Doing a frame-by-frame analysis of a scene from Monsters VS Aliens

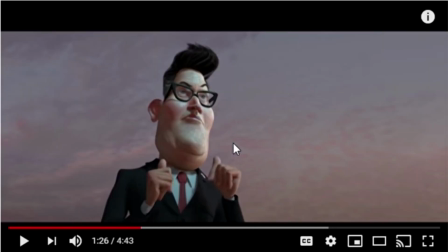(8:28)
Now, the cracking of the knuckles there, it makes you think, even subconsciously, it gets the gears turning about who is this man? What has he been through? What have those hands done in their past? Now, I can't ignore that this film has excellent comedic timing, and this scene certainly delivers in that aspect as well, as you'll see.
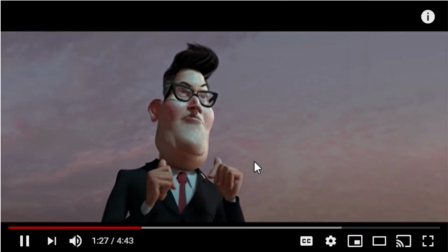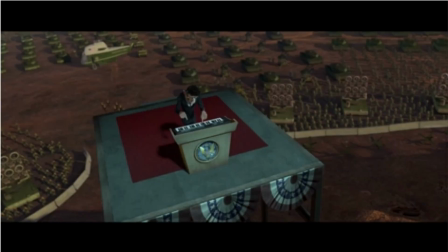So that is, of course, a reference to Steven Spielberg's classic Close Encounters of the Third Kind. And what I love about that gag is that not only is it funny, because the president messes up the little tune there,
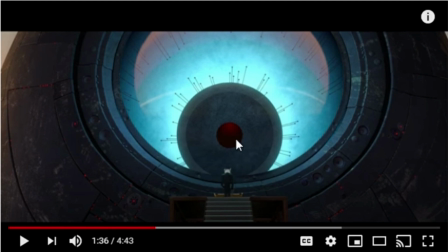(9:24)
but it is really a commentary on how American society is so consumed by pop culture that even the President of the United States would see a giant alien spaceship,
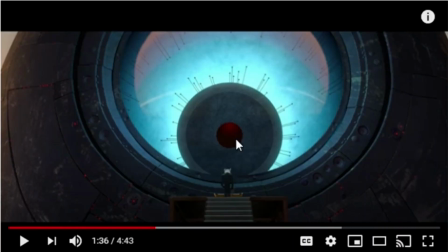(9:38)
and that is what he plays. He plays the freaking Close Encounters ditty. If you were in this situation, what would you do?
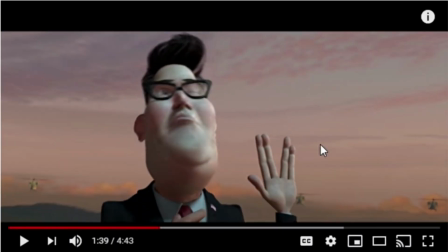(9:53)
Another pop culture reference there, the Live Long and Prosper from Star Trek.
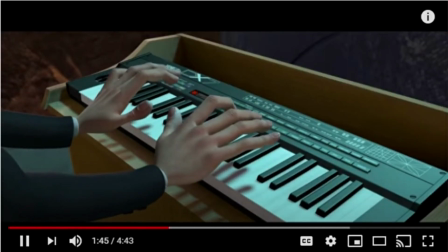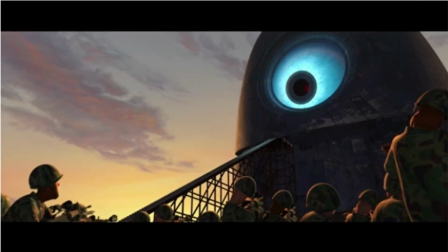(10:06)
And here we go. I'm just gonna let this bit play.
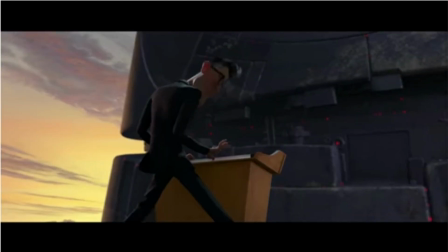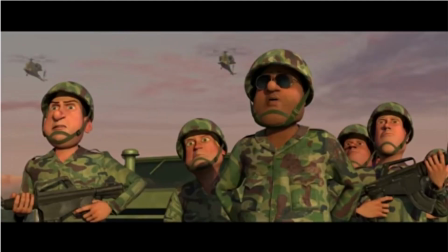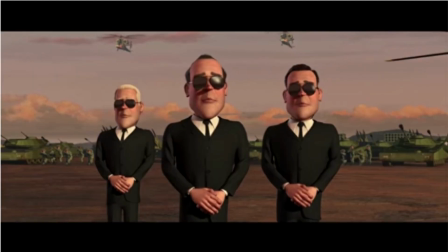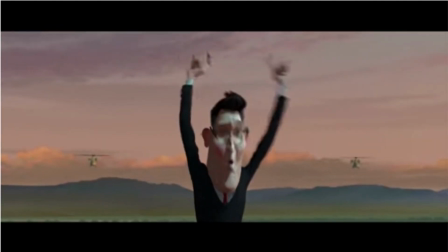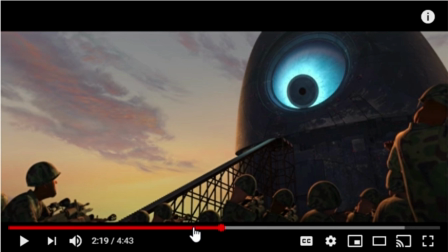(10:36)
Okay, so, I mean, I just had to let that one play on its own. But I'll break it down shot by shot.
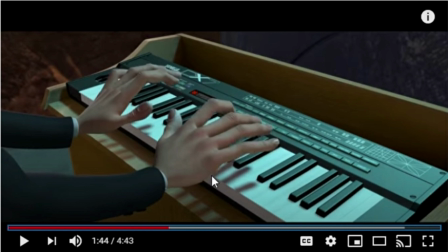(10:44)
Obviously, the Crazy Frog tune is an absolute banger. And, you know, the creators of this film knew that that would grab audiences' attention. And the fact that the president would, again, choose to use the Crazy Frog jingle as a way to communicate with this being.
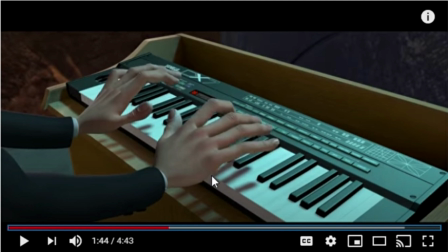(11:06)
What does that say about us as a species? We communicate through art, through music. And given that this came out in 2009, Crazy Frog was huge at the time. So it makes perfect sense that that is what Mr. President would turn to in this time of need.
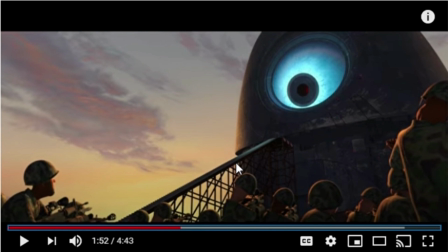(11:27)
They're all waiting, listening. You know, it's you can feel the palpable tension in the air.
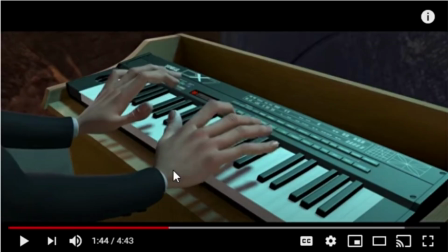(11:34)
And then the president cuts through it with this amazing song.
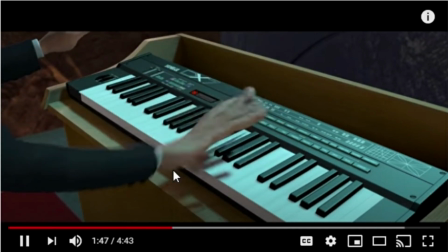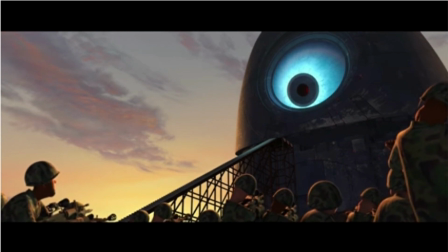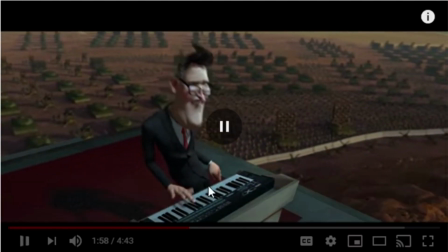(11:49)
So we get this panning shot here, panning around the keyboard, really cinematic, really gives a sense of 3 dimensions. And it also shows us all of these tanks in the background behind the president, which reinforces the sense that he's not alone.
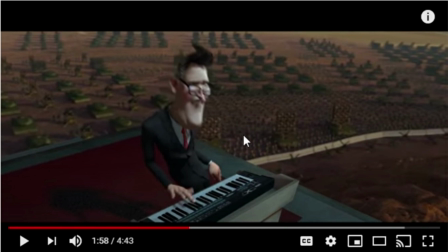(12:05)
You know, he might have gone up here alone and taken the first steps in communication, but he has backup. You know, the whole world is behind this one man. It's really powerful stuff.
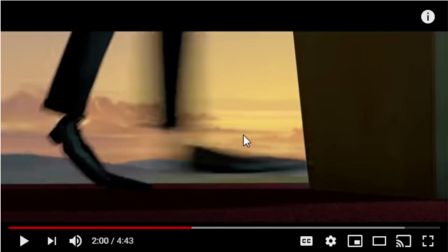(12:19)
Just look at those hips move, and then the sudden juxtaposition cutting to the feet.
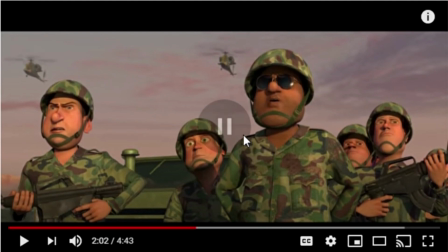(12:26)
He's got moves. You know, the army is baffled. They didn't know that this man had it in him to do this. I mean, look at this guy.
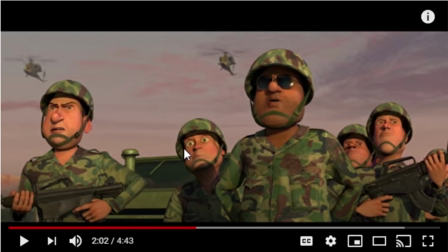(12:36)
His eyes are practically bulging out of his head. You know, their mouths are hanging open.
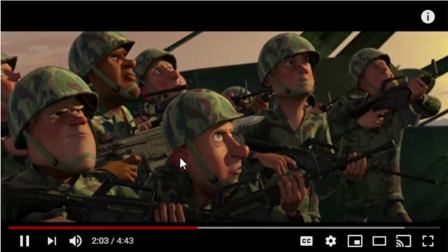(12:43)
They can't believe their eyes. You know, that guy even lowers his gun slightly. He can't believe what he's seeing. The
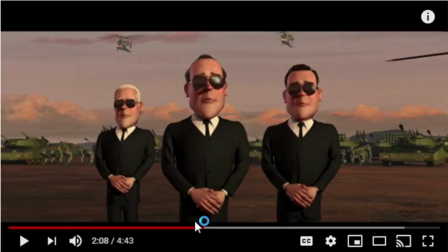(12:56)
throwback of the head, you know,
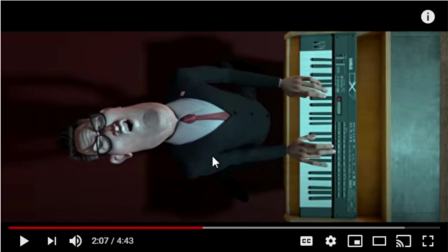(12:58)
it really shows that the president is so engaged with this music, this art that he's creating on the spot here. You know, it's affecting him emotionally that he just has to throw back his head as he's just overcome with ecstasy of the moment.
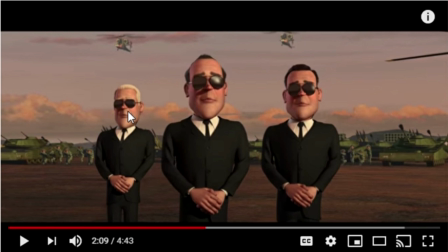(13:17)
Look, even the Secret Service agents can't help but bop along to this tune. And, you know, they might be containing it slightly, but, you know, they're grooving on the inside.
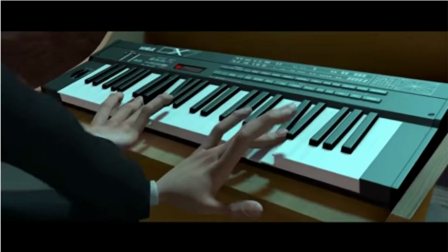(13:33)
Whoa. Did you see that? I mean, you just can't write this stuff.
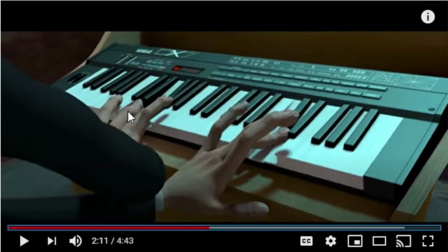(13:41)
You just can't.
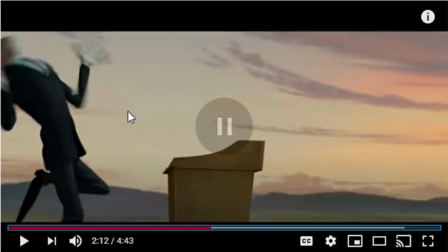So excellent little just like boom, boom, boom, boom, boom. The quick changing of those shots is really effective, and it goes right along with the music.
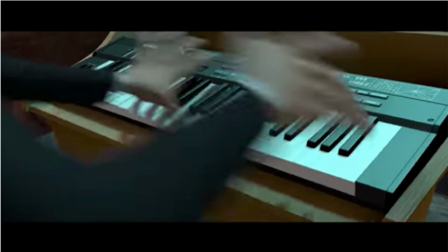(13:56)
So right here,
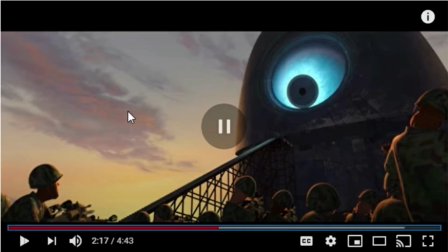(14:02)
yeah, and then the final pose. Oh, you know, it gives me chills watching this. And you know, he's panting.
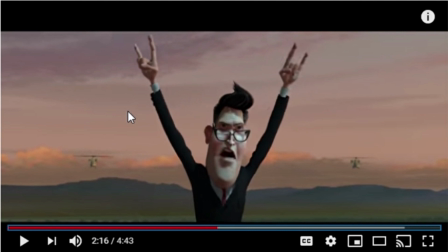(14:16)
It's obviously, you know, this was a very taxing thing for him to do, but he still did it. And once again, we get these 2 helicopters behind him. The framing of this shot just really paints him as such a noble figure.
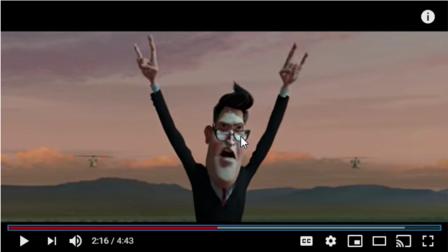(14:32)
Notice how even his glasses have slid down on his nose a little bit to reveal his eyes, which, you know, makes us see him in a much more honest light. He's being very earnest here with these aliens.
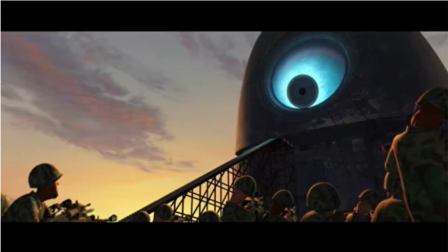(14:48)
Also, if you listen carefully here, you'll hear a dog barking faintly in the distance there.
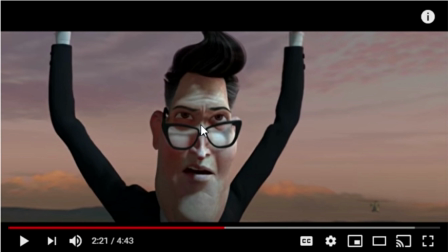(14:56)
And I've pondered what that moment means for the longest time. I haven't really been able to figure it out. But I have a few theories. One is that there's a dog nearby in this scene. Another is that perhaps
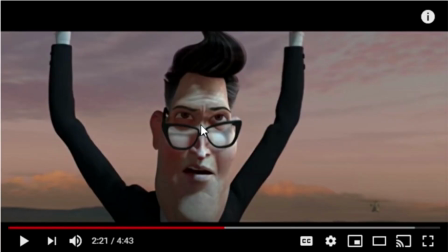(15:17)
the dog represents God. And I'm not a very religious person, I'll be the first to admit. However, I think that the president here truly believes in a God. You can just see it from the way he commits to that that crazy frog. I mean, he is a holy man. You can tell. He is connected there to something very spiritual.
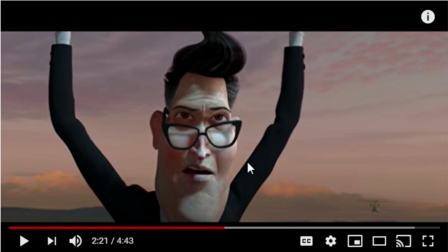(15:43)
And I don't think it is much of a stretch to assume that this man goes to church every Sunday. And I think that the dog barking in the distance there, it's very evocative also, just that faint barking in the distance of a sort of sense of loneliness and exposure.
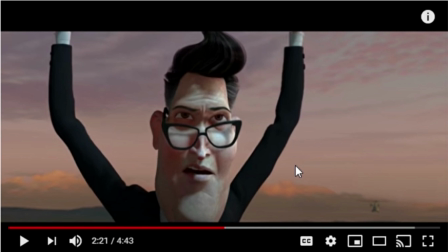(16:02)
You know, they're out here, he's just completely exposed. He doesn't know what's going to happen now. None of us do. Again, the tension is just palpable.
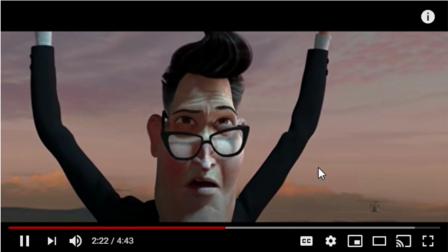The way it zooms in on his face here, you can see in his eyes this sort of, the fear creeping in.
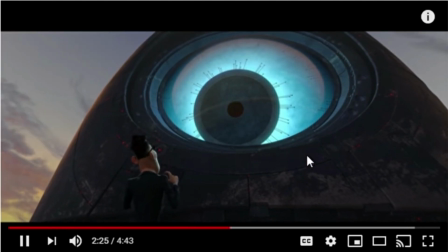(16:24)
He slowly lowers his hands. Oof.
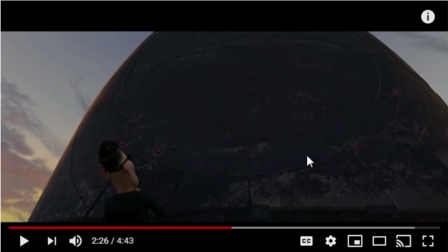(16:29)
The way that the eye suddenly closes just so fast. They all gasp.
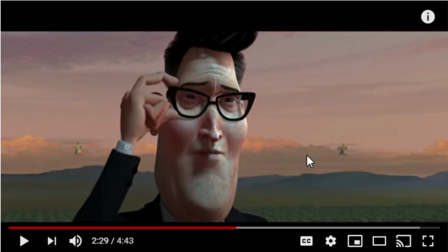(16:36)
He puts his glasses back on. What does that tell us? It tells us that the president is preparing for battle, right?